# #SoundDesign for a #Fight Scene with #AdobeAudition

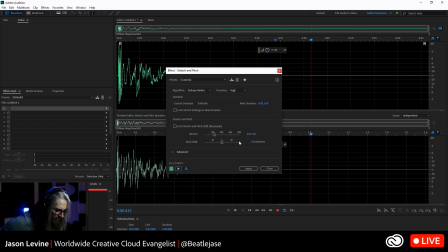(54:01)
Oh, that's kind of cool. Maybe make it even a little bit longer. So that's 242. Let's see if we go to like, what happens if we go to like 300%?
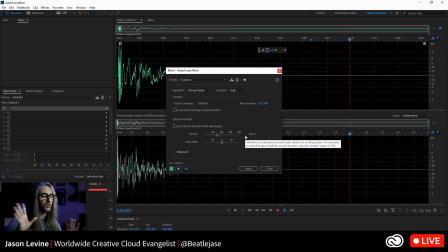(54:18)
Now that's cool. Now remember, the plan here is to reverse this, so that might be too long. So I think maybe 242 is kind of the sweet spot there. All right. Let's go ahead and apply that.
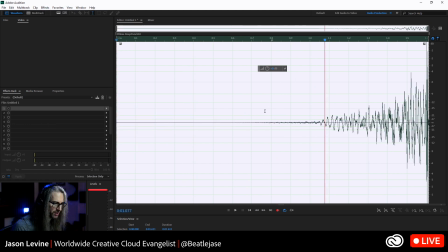(54:36)
And let's go up to Effects and Reverse. And now, here's what that sounds like reversed. Right? And these events are happening pretty close together. So we have that kind of one whoosh before, and then you're just going to kind of hear this crescendoed, right?
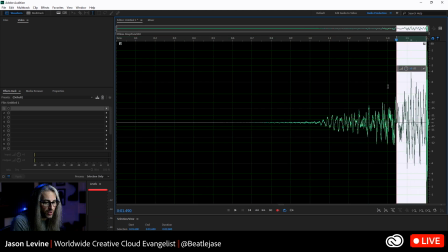(55:00)
So let's see. Now, we are also, here's a key, we're not going to actually leverage that attack transient.
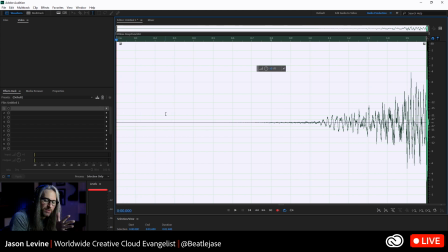(55:08)
We're only going to go up to right before it.
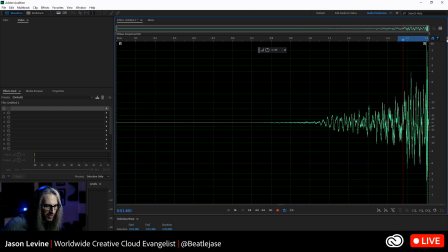(55:15)
So in fact, I would probably come in here and just get that out,
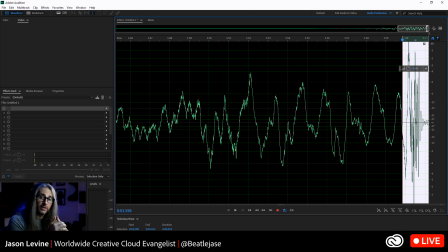(55:19)
because the attack that we want is actually already in the other sample. However, we could also layer these two on top of one another. This is a different pitch, so you're not going to get like an out of phase issue. You could do what you want. In fact, I don't even have to theoretically destructively cut this out.
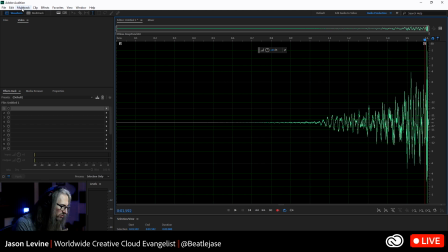(55:38)
I can leave it and then just trim the beginning. So maybe that's what we'll do instead. So let me go ahead and save this.
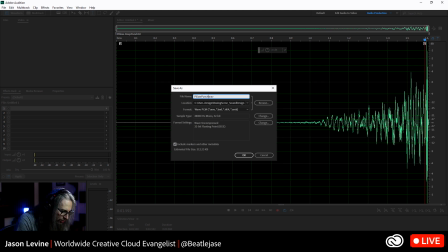(55:45)
So we'll call this Pillow Punch Reverse. And I want to save this and make sure it's going into the right folder.
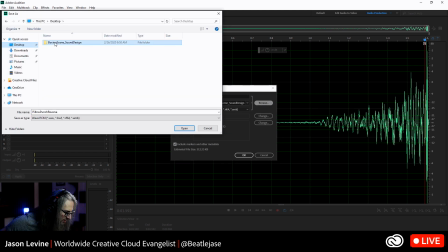(55:56)
All right, so it's on my desktop. It's going in here. Punch SFX.
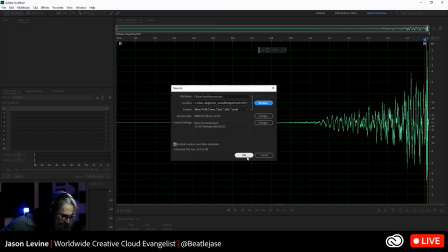(56:02)
Let's go ahead and save that. It's 48K, 32-bit mono. All right.
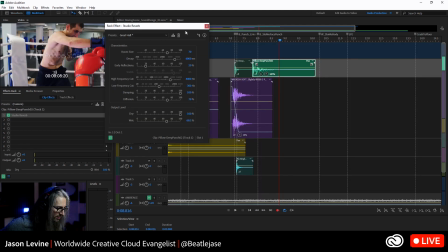(56:08)
Like this. Let's go back over to multitrack. All right, we've got our big deep punch.
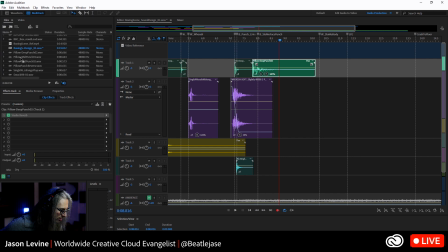(56:17)
And let's go and grab, this got moved also. Let's grab our file.
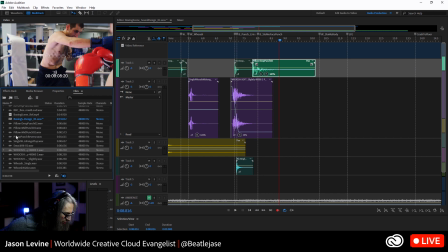(56:24)
And what did I call that? Pillow Punch Reverse. Okay.
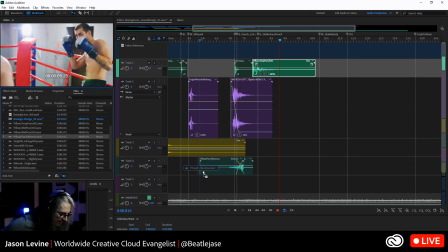(56:32)
And we're going to stick that on this track right here.
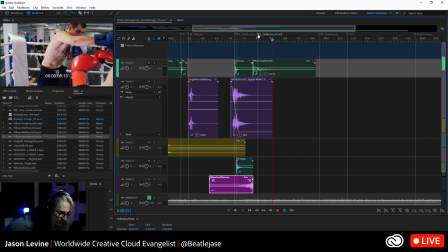(56:37)
And by the way, this is where, so again, I'll move this marker to the correct space.
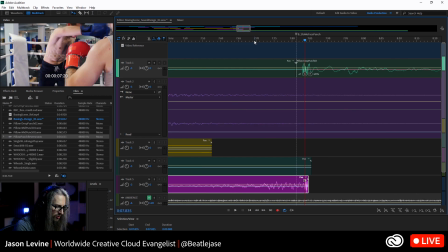(56:46)
Let's zoom in on this. Okay, now like I told you, I don't know that I necessarily want to use the actual attack here.
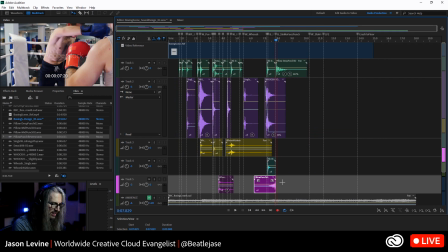(56:58)
But let's see. This might work out nicely. Again, we're talking a really small amount of time, so let's just take a look and wind it back a bit.
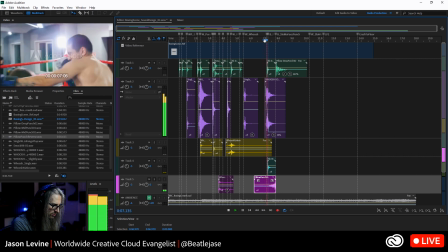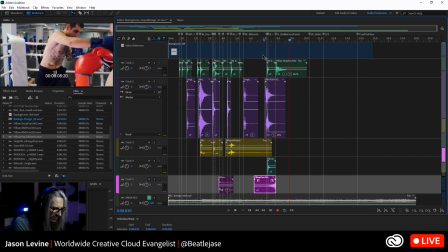(57:15)
And this right now, just to see if I even like, it's sounding a little kind of, yeah, it is sounding a little brighter, phasey, digital.
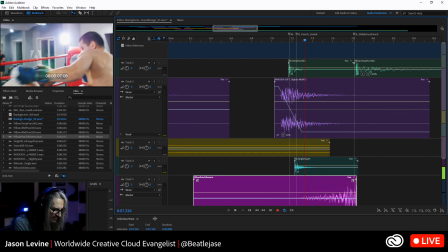(57:22)
We can fix some of that with EQ, by the way.
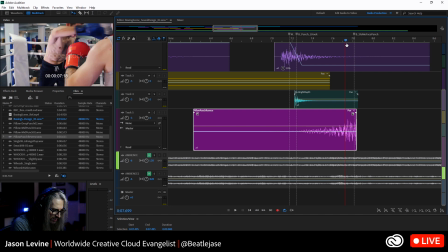(57:26)
But one thing that I want to do right now, because this is so mission critical for selling it, we got to go left to right, right? The arm is going left to right. This has to move.
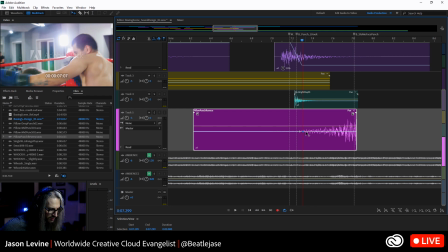(57:38)
So we're going to do just what we did before. I'm going to click here, a couple keyframes. All right, 100% left. Click the end here. Ends up at 100% right. We probably even need to move these in a little bit more like that because it's so fast.
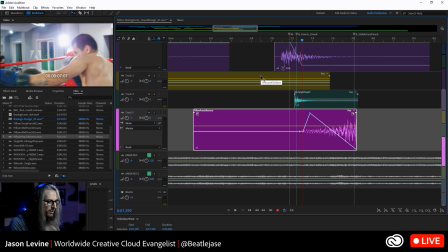(57:56)
All right, but just to have that whoosh kind of move. And then, as I was saying, come in here.
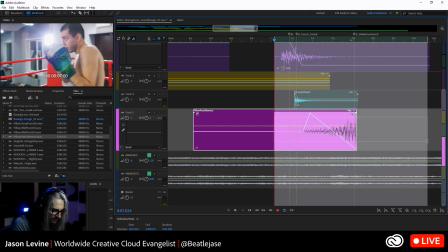(58:05)
I'm just going to loop this back for a second. And let's solo this.